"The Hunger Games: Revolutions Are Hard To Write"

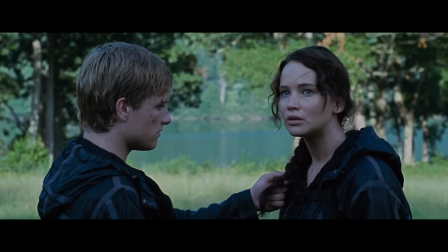At the end of the games, she defies the orders of the game makers by refusing to kill Peeta, forcing the capital to change the rules of the game again at the last minute.
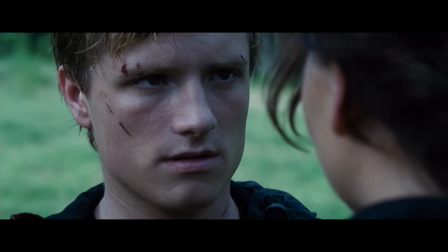The act shows that the power of the capital can be successfully resisted.
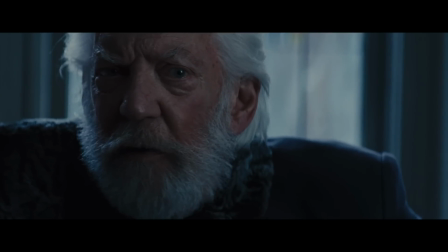Her actions inspire organized rebellion across the country, and for the rest of the series, her fame is leveraged by various political players for their own agendas.
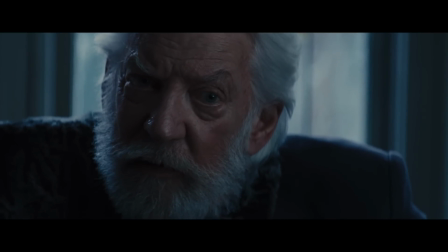President Snow uses her to try and tamp down the uprising, and then President Coin uses her to unify the districts.
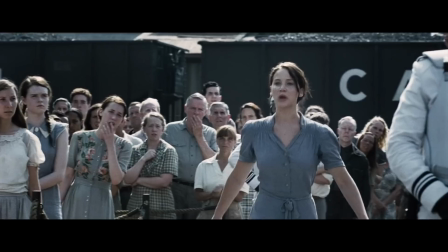So she isn't quote-unquote chosen in a traditional sense,
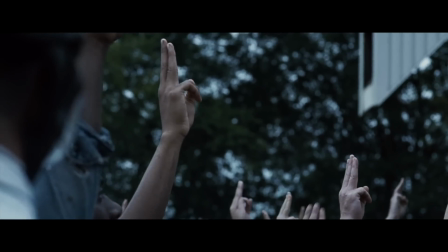the way these kinds of characters usually are, but she is chosen democratically, collectively.
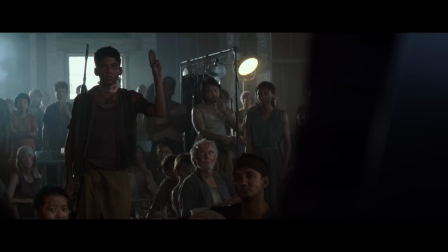She has power because everyone agrees that she has power. It's for this reason that all of the characters in the story treat her as if she were a chosen one.
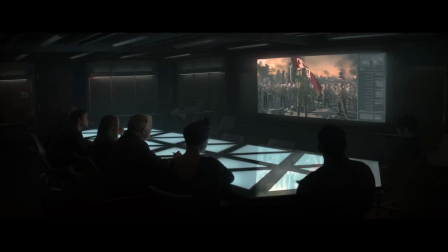People are in constant awe of her. So Katniss can only succeed by using her fame to bring other people into the rebellion.
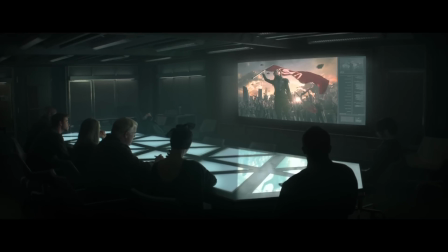As a result, we get to see something that we don't often see in stories like this, which is a bit of the nitty-gritty of actually building a resistance movement.
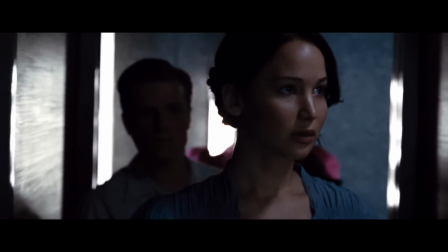Now, this is somewhat undermined in the films in a way it isn't in the books.
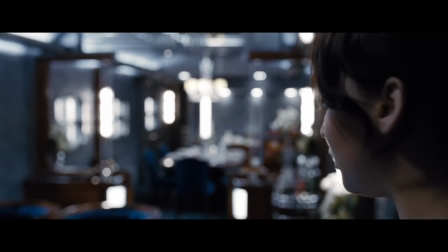The books are told in first person, entirely from Katniss's perspective,
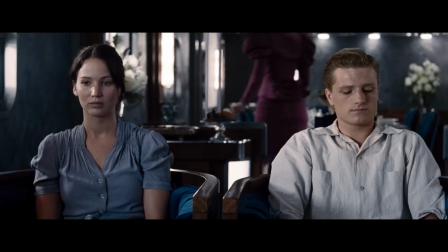which is why the films also try to emulate this by similarly focusing entirely on Katniss, even when that isn't in their best interest.
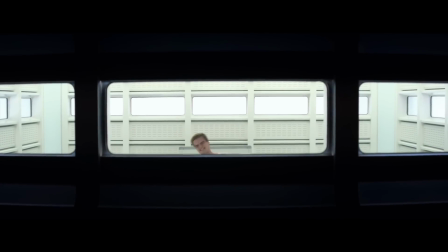For instance, I think the third movie would be much better if we got to see Peeta's perspective while he is captured in the capital,
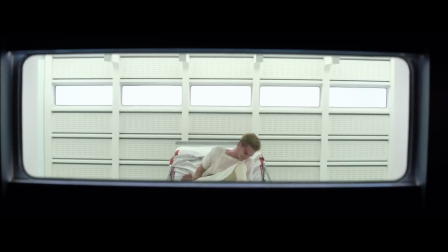rather than stretching out the scenes with Katniss. Yeah, that third movie lags a bit.
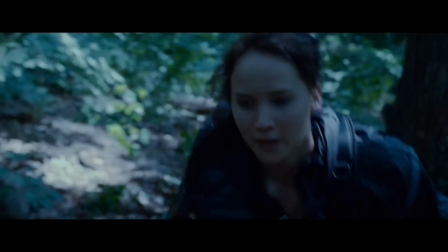Katniss is in almost every scene of the series, and the framing of the scenes she's in are designed to put us into her headspace.
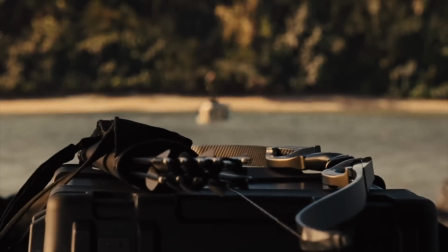Emotionally, we see things the way Katniss is seeing them. Sometimes the camera even gives us a first-person view of what she's looking at.
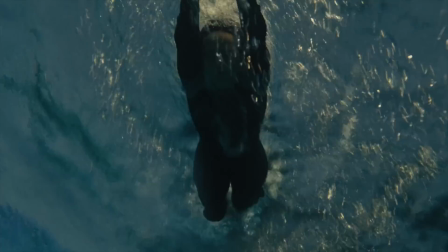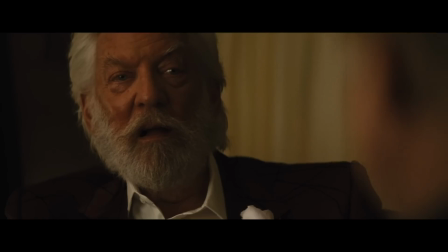In contrast, the scenes she's not in are shot more objectively.
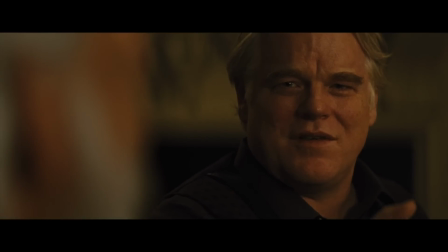The coverage is neutral, not tilted toward one character's feelings over another.
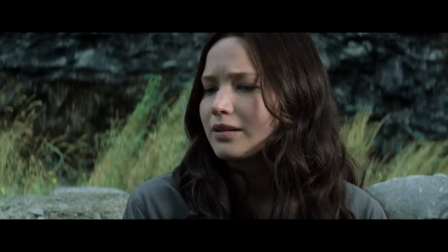So there are a bunch of detailed events in the book that Katniss only hears about,
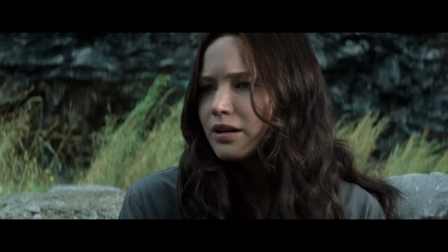but that the movies exclude or have to truncate because she's not there and they don't want to spend that much time elsewhere.
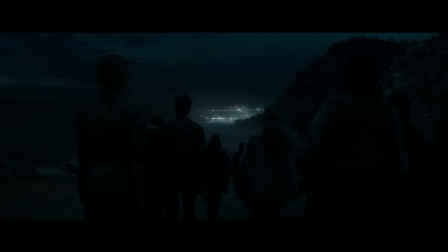So in the second book, there's this scene where Katniss runs into a pair of rebels from District 8. She learns that that district is currently in an uprising, and we get a detailed story about how it was organized,
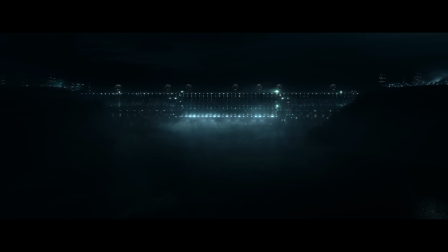how they were able to coordinate because the noise of the factories in that district made it impossible for the capital to surveil them,
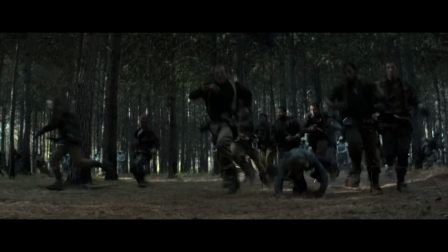and how the leaders focused on seizing strategic locations and then getting word out to the surrounding districts.
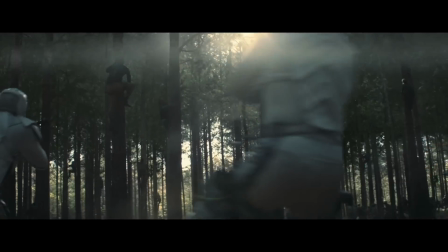This doesn't happen in the films at all. But the first time we see any kind of uprising is earlier in the timeline.
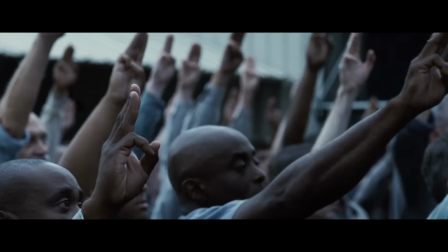It happens in the first film after the death of Rue. Katniss's act of compassion for her sparks immediate and spontaneous riots in District 11, where Rue is from.
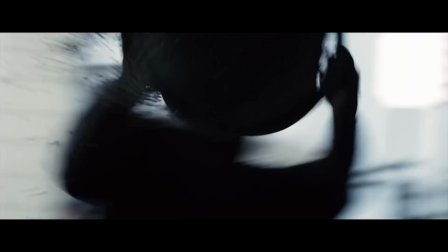In movies, riots are often all we see of a resistance movement.
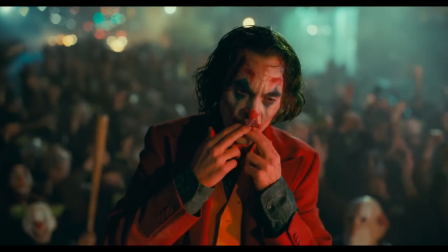Visually, the riots are shorthand for the general idea that people are not going to accept the status quo anymore.
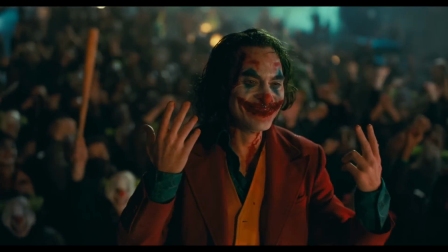So a movie like Joker can end on this moment of apparent triumph, simply because people are in the street without getting into what happens the day after the riots.
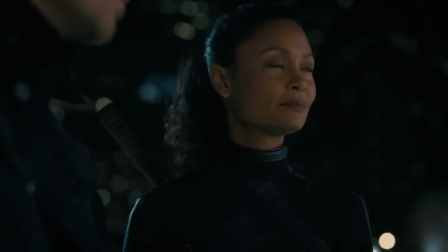The third season of Westworld ends with mass rioting and the declaration that now anything is possible.
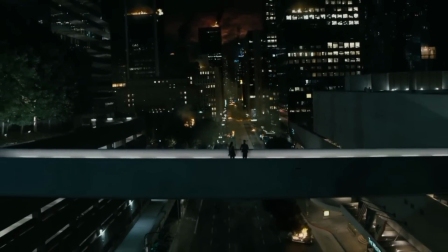But again, we don't see, or at least haven't yet seen, how that rebellious energy can be transformed into achievable political goals.
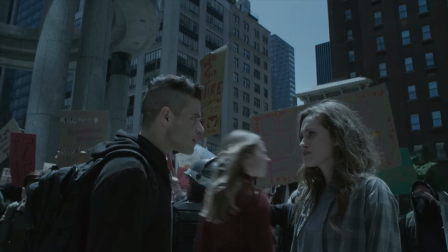There is a persistent and organized protest movement in Mr. Robot,
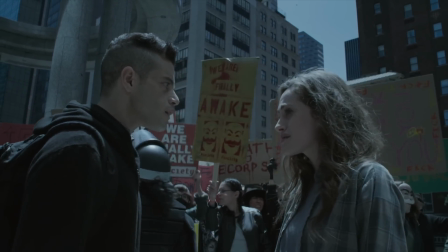but it feels like it exists parallel to everything that Elliot is doing, and so we don't get to see how the movements are built or organized either.
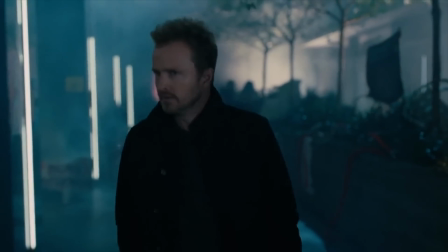Now, riots are an extremely effective tactic, and they're often the beginning of a revolution,
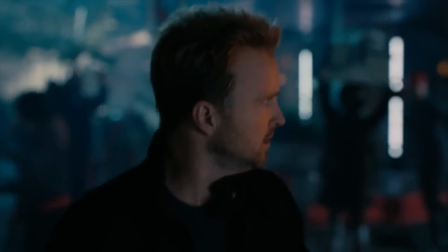but they're also just one tool to force social change, not the complete picture of what resistance looks like.
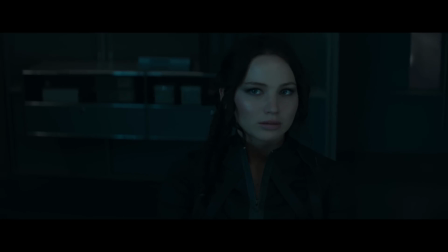But both the second and third books in the Hunger Games are almost entirely concerned with how to motivate people to organize.
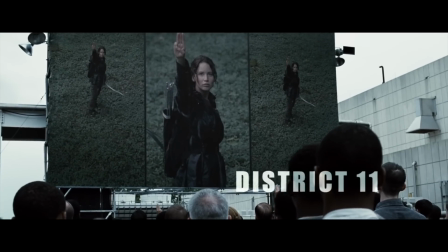It starts with symbolic acts of unity, the three-finger salute after Rue's funeral, or the victors holding hands before being sent into the games.
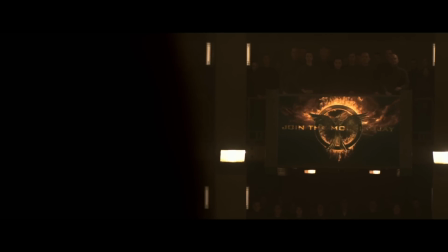Then they use media and the narrative around Katniss to inspire more people to join the cause.
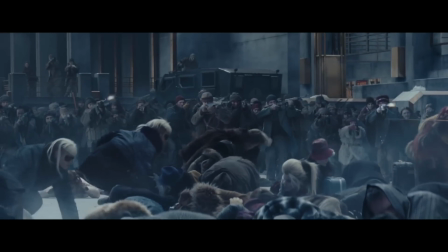It's in this context that the final climax I was originally upset about is perfectly fitting with the ethos of the series.